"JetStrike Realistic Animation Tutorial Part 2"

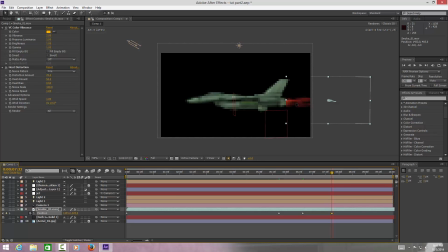[8:08]
So I bring it forward and then just place it up right here, and bring it forward,
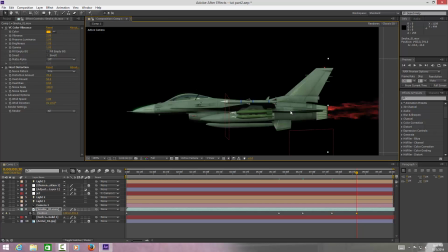[8:16]
and just make sure that the afterburner lines nicely with the back of the jet. But it's actually quite a nice effect, actually. You know what I mean? Just bring it into position like so,
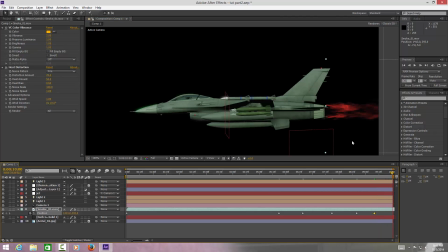[8:35]
keep going, and just keep going basically until you get to the end of the comp. But because we've added our heat distortion, that's allowed us to sort of like be a bit rough with the movement of the fire. So this has gone up a bit, but it hasn't gone up too much.
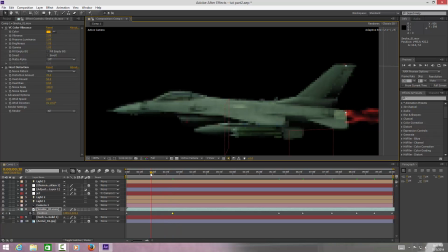[8:55]
If we was to solo without heat distortion, then you would notice it would be all up and down, and you'll notice it quite a bit. But it's just a case of just going through the frames. This is a poor man's way of sort of doing it without particular.
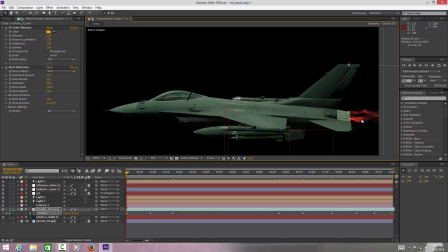[9:12]
I have got particular, but I just find it nicer to do it like this, because a lot of people haven't got particular, so it's better to do it like this.
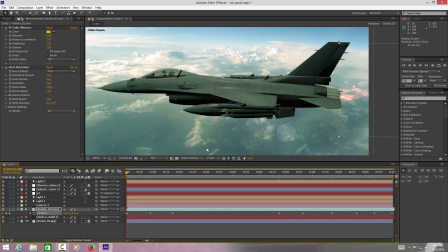[9:22]
So switch background on, and as you can see, we've got a nice sort of afterburner sort of working
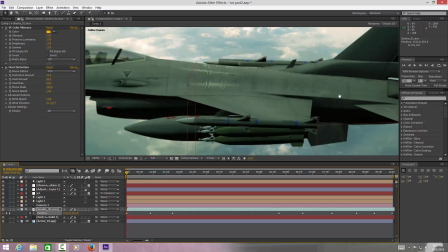[9:30]
within our lighting as well, so it doesn't look too red. As you can see, it's all blended in nice with our background.
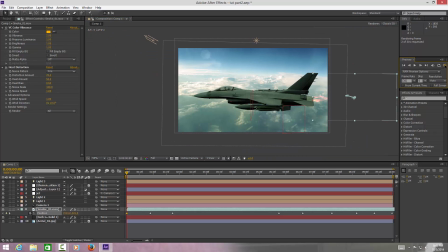[9:37]
So then when we finally render the scene out, we've got a nice afterburner blown out the back of our jet. So yeah, that is basically it. Now, I will be doing a part three to this tutorial, and it will be based around color correcting the entire scene
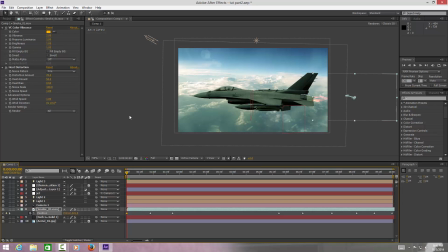[9:58]
within Premiere Pro. So once it's done, obviously you're going to want to put it in Premiere Pro, maybe just give it some borders and give it a real proper cinematic look. So I may do a part three if requested, but I think I probably will anyway, just for fun.
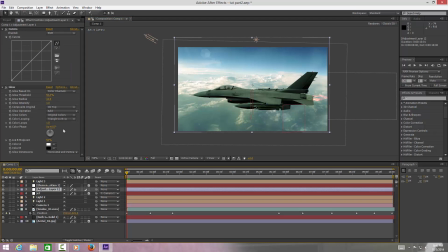[10:17]
So yeah, like I say, I mean, you can add your adjustment layer. Adjustment layers is basically so I can sort of add my my glows. As you can see, I've got a glow channel here, and it just, you know, it just gives everything, you know, the background, you know, a lot more of a sort of sunny sort of feel,
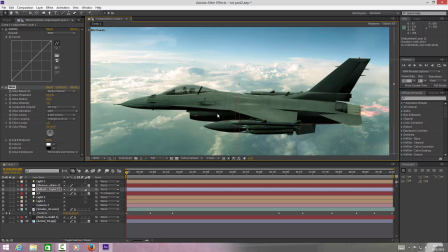[10:36]
and it sort of makes your lights pop a bit as well. These lights here will pop with the glow as well.
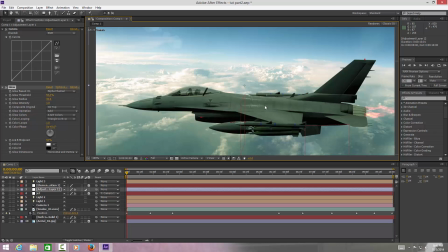[10:43]
So yeah, guys, I hope you found this interesting.
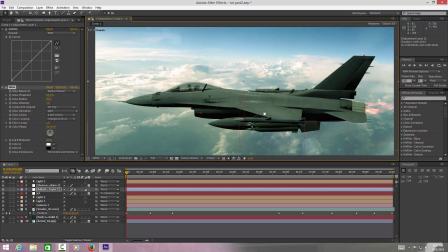[10:49]
We probably will be doing a lot of our part three, where we'll be going to color correct the whole scene.
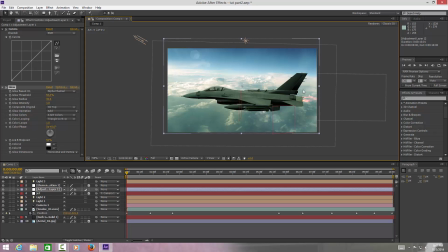[10:55]
You know, there is other ways to do the afterburner. It is based on taste, but after the final composition is done and it's done perfect, this actually doesn't look too bad at all. It actually looks like quite nice effect, and that's just basically using a smoke element from Action Essentials 2.
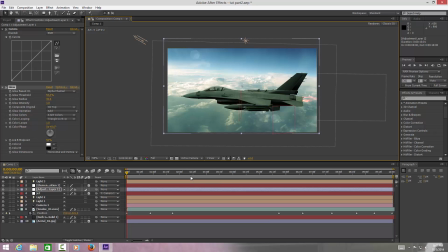[11:15]
So thanks for listening, guys, and I'll see you guys in the next video. Please subscribe and give this a thumbs up. I would really appreciate it. Cheers, guys. Take care.